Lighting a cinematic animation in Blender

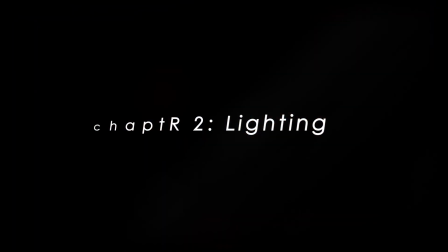hello and welcome back uh this is the second video in a three-part series and in this video i'll be going over how i went about setting up the lighting
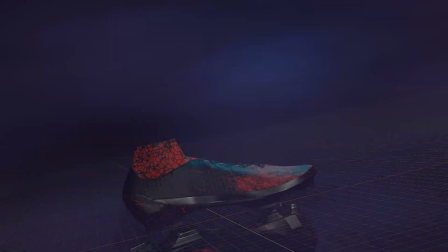for the first sequence in the intro for this video so without wasting any time let's just get into the video so the first thing you'll notice about this project is that the core focus
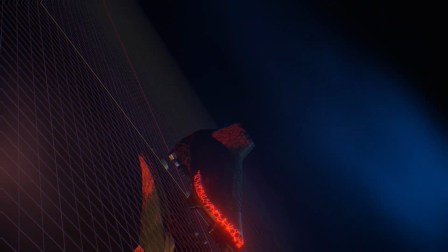of the whole animation is the object is the shoe so there's not
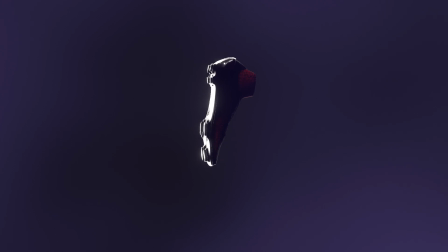much else going on in the scene there's actually nothing else in the scene because we're just
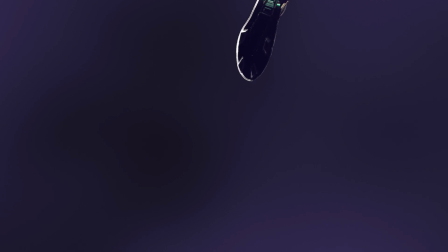focusing on the shoe and when working on projects like these when you have things moving around and you're you've animated your objects you've animated the camera without more objects in the scene to to give to give more visual context of what's going
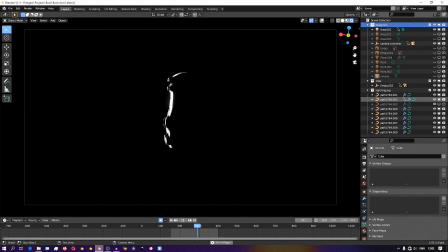on it can be difficult to perceive where the animation is happening. Is it the object that's being animated? Is it the camera that's being animated? And you'll notice that if I turn on the viewport overlays,
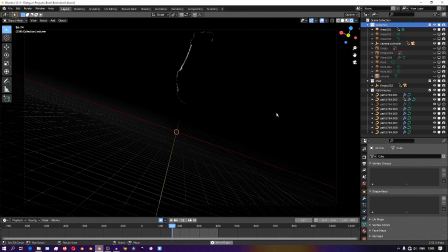immediately you get this visual feedback where you can much more easily tell what's going on, what's moving, when the camera is moving and when the object is moving.
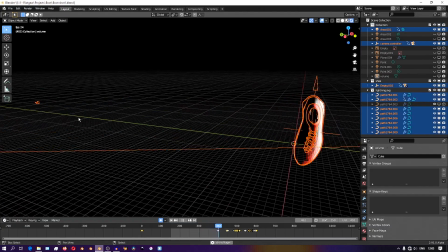So it turns out that it's quite easy to give more environmental context in a situation like this one without having to add more objects in your scene. And in this project I did it using volumetric lighting.
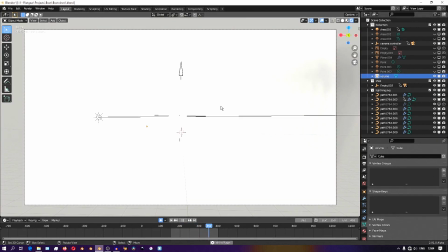So I have this really massive cube which will be the volume object and I'll just scale it up so that it's covering everything in the scene.
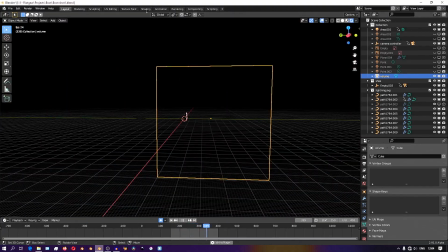and then I'll add a shader and it's just a principled volume shader which makes shading
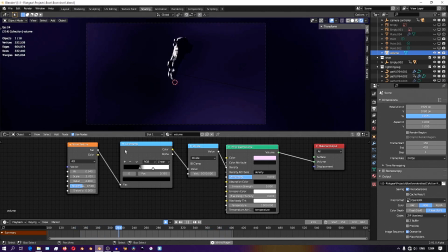volumes really really really easy and I have a noise texture which will be feeding into the density and this just makes it so that the
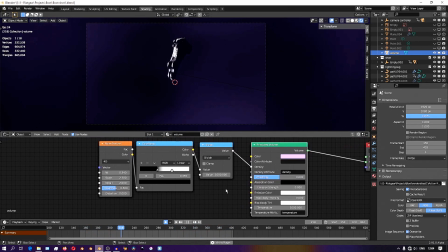volumetrics inside the cube and all the fog that it forms won't be
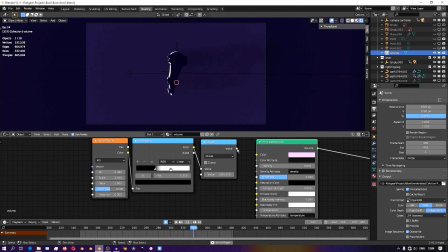uniformly distributed across the volume of the cube so you have blotches
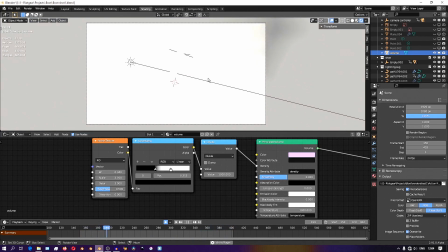and spaces where some areas are more dense and some areas are less dense.
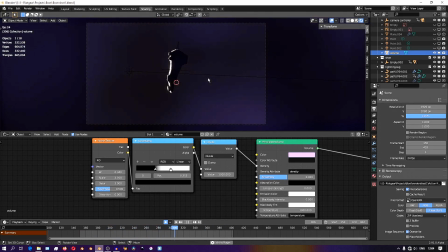I'm then adding a color ramp,
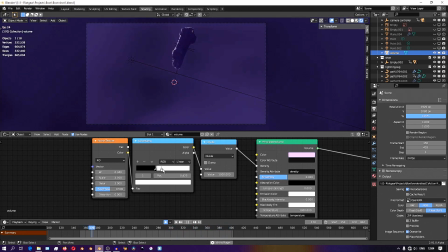and then you can use this color ramp to just crush the contrast and make it more or less extreme,
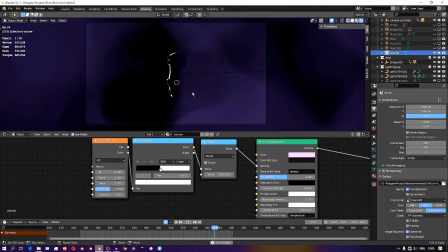make the variation of the volume inside the cube more or less extreme. I'm also adding a math node,
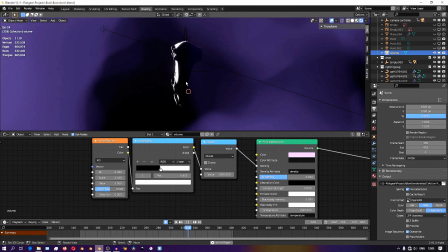and the purpose of this math node is that I found that I had to use really tiny numbers to get the density to look right.
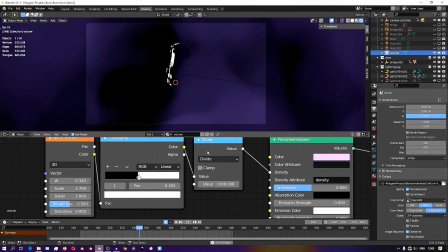So I'm just dividing whatever is coming from the color ramp by a thousand to get really small numbers.
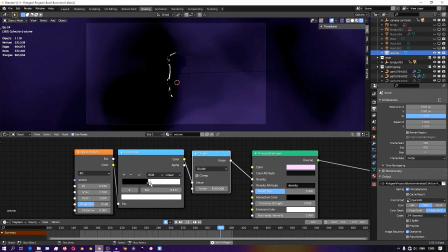And I thought that just makes it easier to fine tune and get it to look right.
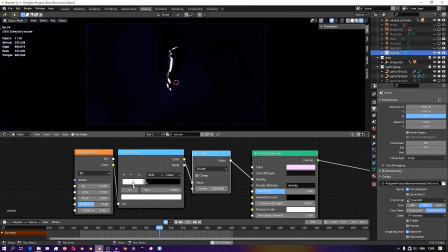So now when you play the animation,
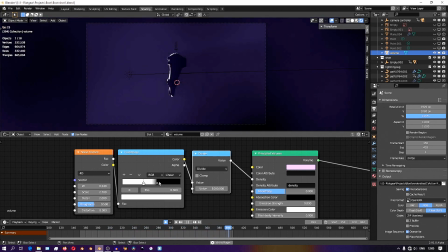you'll notice that without having to add a lot more objects on your scene and just keeping the focus of the animation on the shoe,
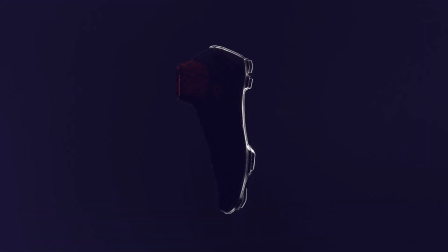we now have a lot more environmental context and you get this really cool effect as the camera is flying through the regions
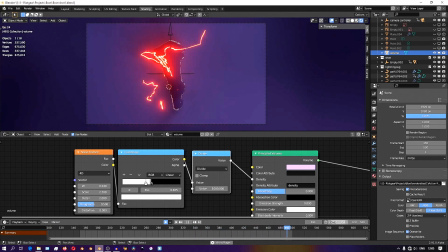of varying density and this sun lamp in the background is the one that's
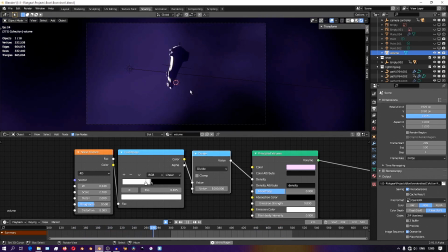just uh lighting the whole volumetric object um without it if you'll
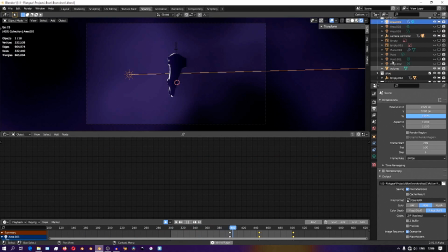see that if i turn it off in the scene you won't really get that that that volumetric effect because there's nothing for for to scatter that light through
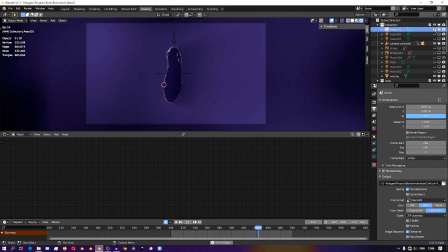the volumetric object. So I just have that sunlamp and the sunlamp is serving two purposes.
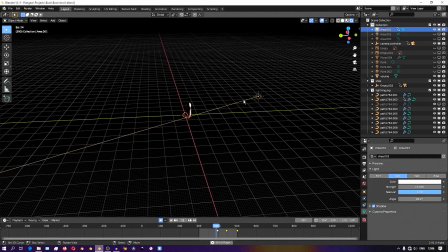One, I'm using it to, I'm placing it very carefully so that as the animation begins,
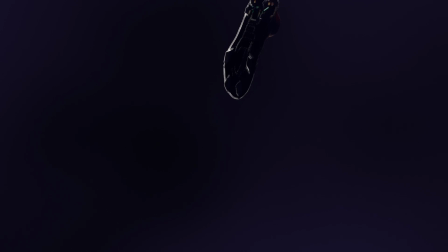I don't want to reveal what the texture of the shoe looks like. I don't want to give all that detail at the very beginning. I want to keep it shrouded in mystery until I finally come to reveal towards the end of the sequence.
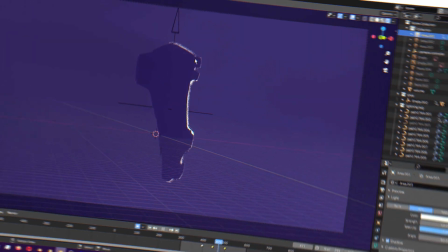And I'm using this sunlamp, one, to get that volumetric effect to work,
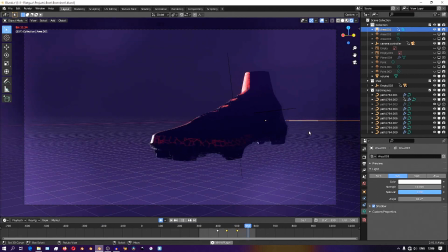and also to just give this shoe a
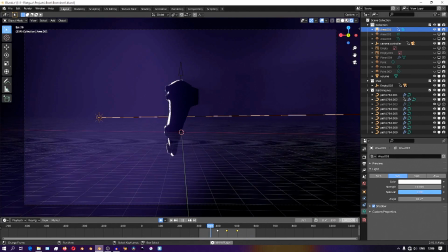silhouette to just separate it from the background and give it like an outline,
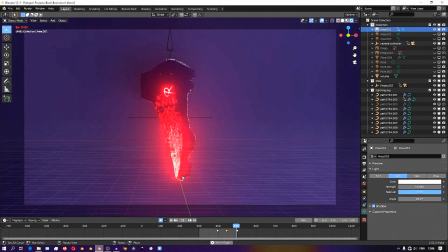just using the lighting. Now, because the position and the rotation of the camera is animated,
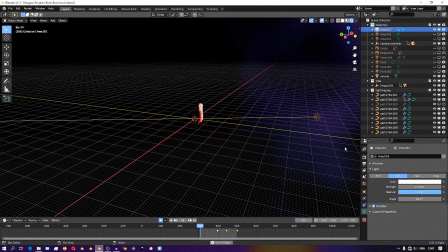the camera moves from looking at the shoe from one direction and then towards the end it moves to the other direction.
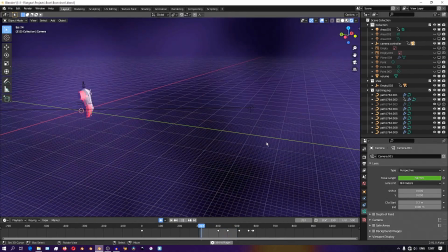And because this position of the camera is animated, I was also forced to animate the position of the sunlamp because I didn't want to,
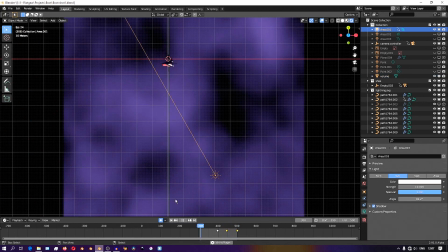I still didn't want to see how the other side of the shoe looks. So as the camera moves from one side to the other.
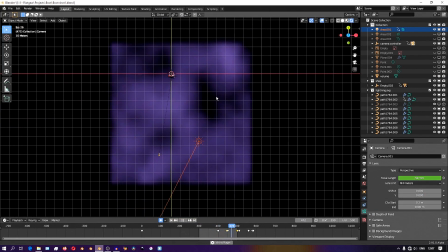I also animated the rotation of the sun to also move along with the camera.
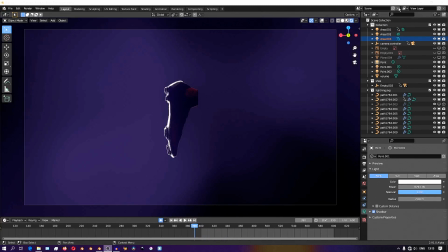So lastly, just moments before I reveal what the texture on the shoe looks like,
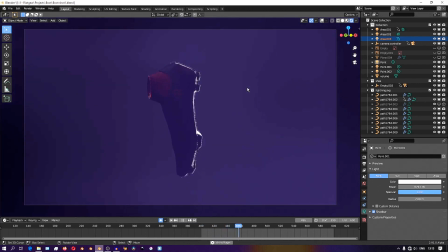I use the node setup that we saw in the texturing video and give like a teaser of what the
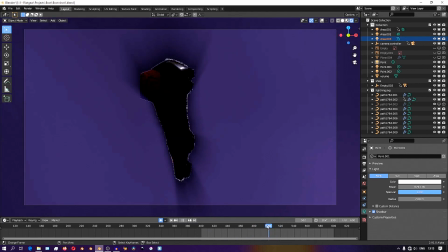texture on the shoe looks like using emission shaders.
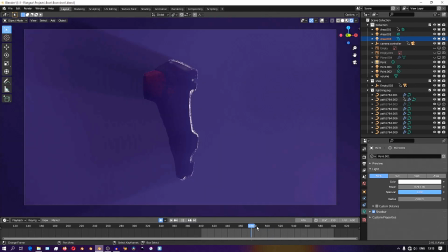And then I animate the shoe moving now into this region where I have this lights set up.
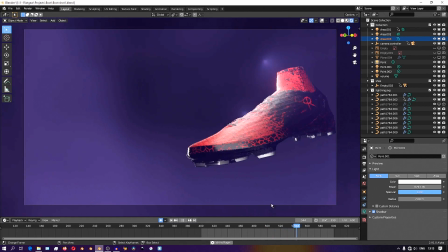And here I'm using lights with very localized areas of effect.
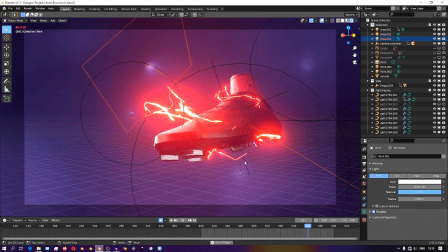Remember if you add a sun lamp it's going to affect the volumetrics and it's going to
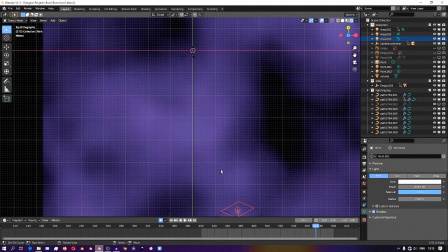make the volume twice as bright and we don't want to do that.
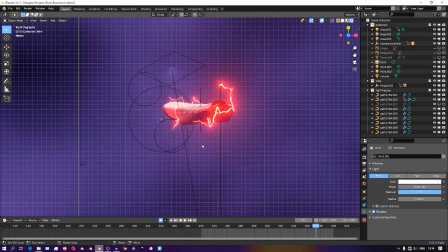So I'm using area lights and point lights so that I can contain the influence of these lamps
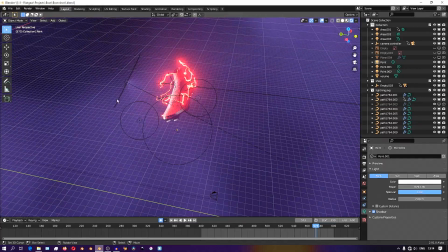to just this area where the light they cast won't affect it in the position where I don't want the texture to be revealed.
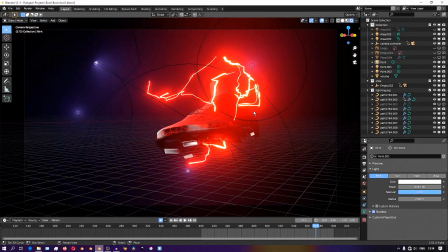So here I can just grab the lights and move them about and just essentially it's like I'm just painting light onto the shoe.
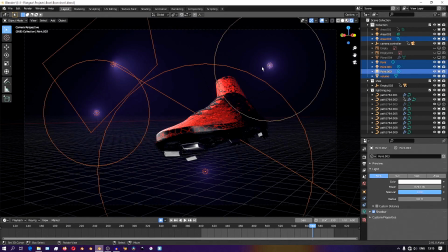I just move them about and place them until I find just a nice lighting that looks good on the shoe. So that's it for this one. stay safe and see you in the next one where we talk about animation